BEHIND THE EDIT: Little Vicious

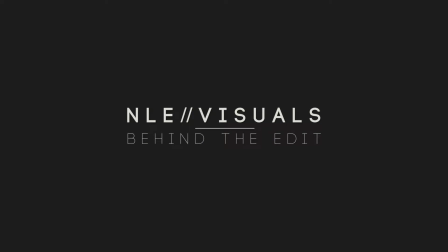[0:00]
Hey everybody, Jonathan Burns here.
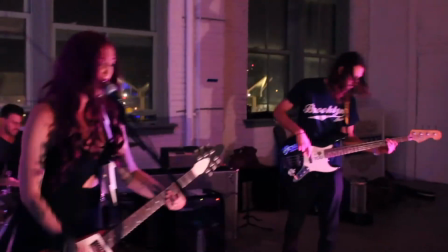[0:02]
Today we're going behind the scenes, behind the edit of the video for Hold Youth at the Night, which is a video I just cut together yesterday, and I wanted to give you a little bit behind the scenes about how I put it together.
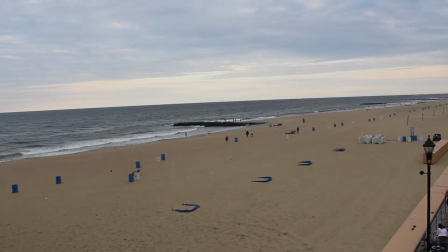[0:10]
I was commissioned to film a band down in Asbury Park in New Jersey.
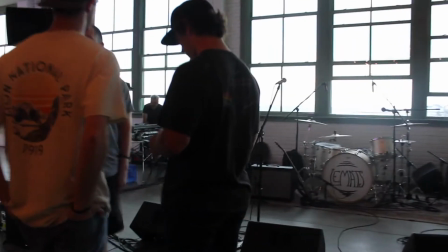[0:15]
While I was there, I wanted to get some footage of another band called Little Vicious, who I actually thought had a really great sound to them.
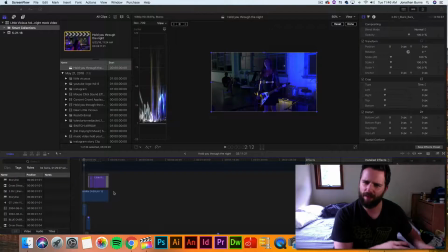[0:22]
I was trying to save my audio and video and battery life and all that stuff, but I'm like, these guys, these guys are pretty good. So, I kept the cameras rolling and I didn't get all their tracks, but I did get their first track called Full G and that's what we did. So if you take a look, like I said, I didn't know I was gonna record them initially.
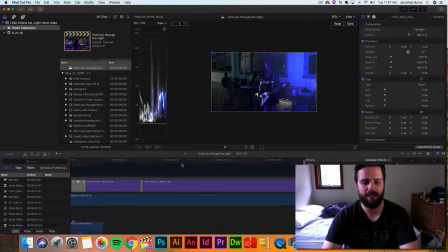[0:40]
If you look here This is my timeline and let's see if we can put it in a way that's a little bit more visible.
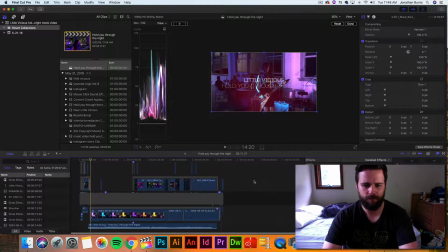[0:47]
That's good. Okay And if we're gonna just make it a little bit tighter And here we have the full, it's like roughly what three minutes.
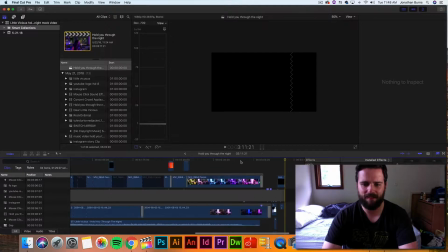[0:55]
That's my name. There you go Yeah, three minutes, 11 seconds, like my favorite band 311. Okay, so as you can see, I was giving a recording from the audio technician for the whole night because the band that commissioned me basically was like,
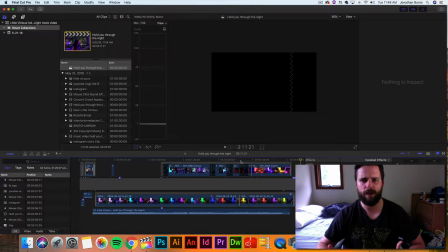[1:10]
we want to stick it together, we kind of want to make a thing out of it. I'm like, great. I don't do audio, I do shooting and I do editing. I don't really do audio technician, you should really bring somebody in for them. They're like, that's fine. We have a guy there working the table. He'll record it, put it on a thumb drive, give it to you.
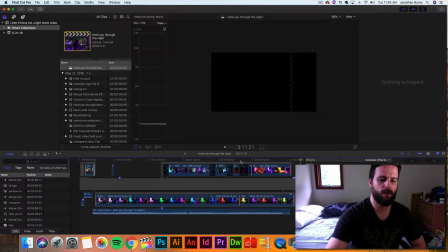[1:27]
So I had the whole night. So here we go down here at the bottom. I have Little Vicious, Hold You Through the Night. That's the audio track and it's pretty boss because the guy, Frank, I think his name was, did a great job mixing it together.
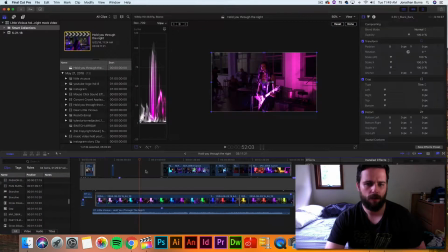[1:39]
And then right here we have the stable shot which I set up my one camcorder on and as you can see it just recorded everything from one stationary shot which is not very
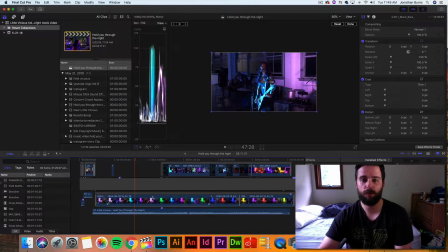[1:55]
cinematic obviously but it's a good b-roll cut if you want to cut to something the more cuts you have the more angles you have the better because it gives you more options obviously and then up here we have my cannon and as you can see
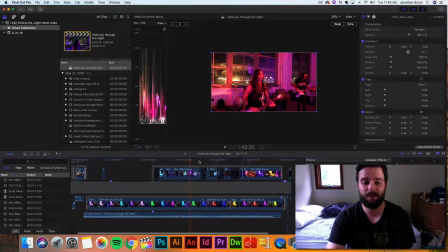[2:07]
there's movement to it unfortunately I did not have my stabilizer that night because I didn't think I was actually gonna need it I was told to bring tripods it's gonna be on stage and I wasn't sure if I can even get on the stage and whatnot so I didn't actually prep with a stable
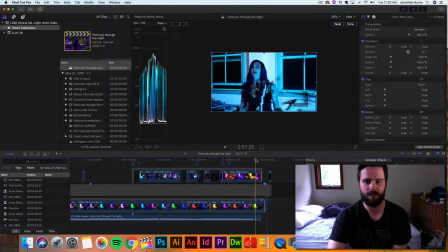[2:22]
stabilizer so I didn't bring one because it was very last minute so on me yes now you live you learn and now I'm very happy because
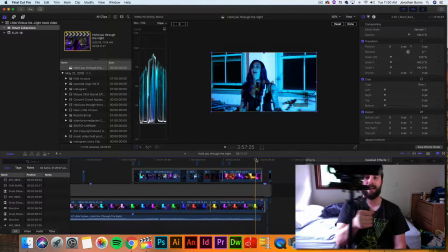[2:31]
now check out this bad boy I've got a glide cam and it's kind of pretty it is not balanced right now and this is totally just not about the video at all I'm just happy to have a glidecam and it's really cool because in the future I'm gonna do a lot of cool
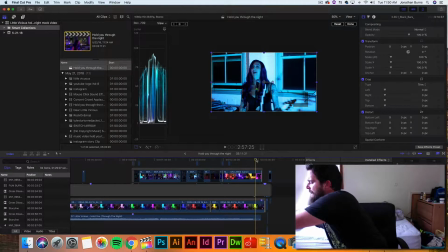[2:49]
stuff a lot of cool shots with this glidecam and you're not gonna get any of that shakiness that you see in this video but you know this is an old video
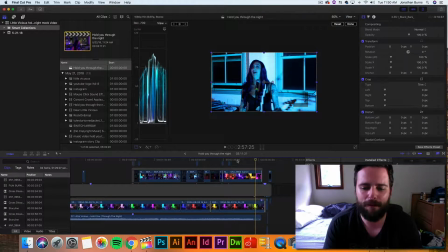[2:56]
let's not look backwards too much because we got bigger and better things down the pipeline so like I said we got some
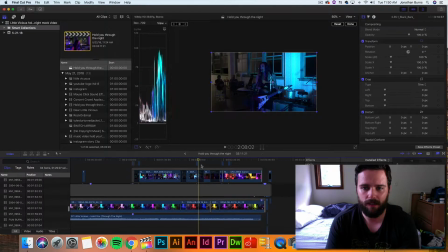[3:04]
really cool cannon shots which I did like handheld let's see this one is probably the best one that came out of right here, in my opinion.
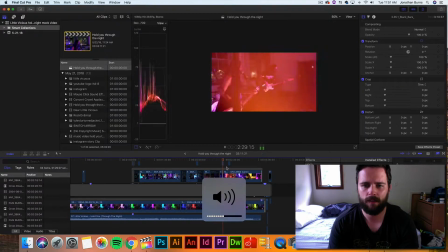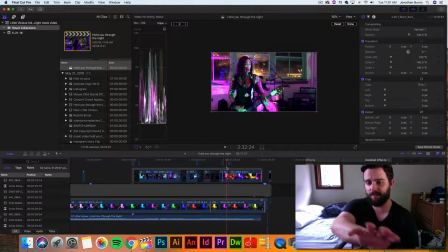[3:22]
So basically what I did there is that it was shaky. As you can see, I was going around the pole for the speakers. So what I did is that I just went down to here over to my inspector. I went to stabilization, which granted it will crop it a little bit, but it will give it that smooth pan over that you want.
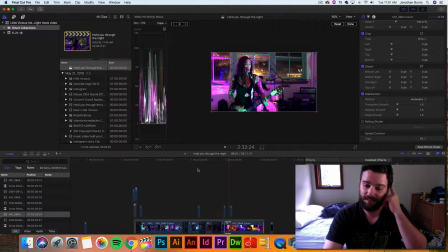[3:42]
Finally, for transitions, these nice transitions,
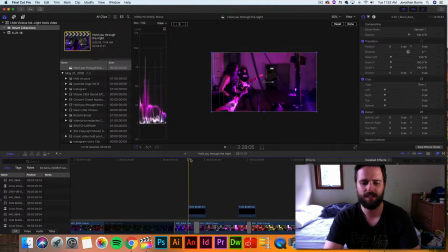[3:46]
like here's like a film burn, so kind of, if you look at it, see that? So if you took that out, right, you would get this. See what I'm saying? Not very good.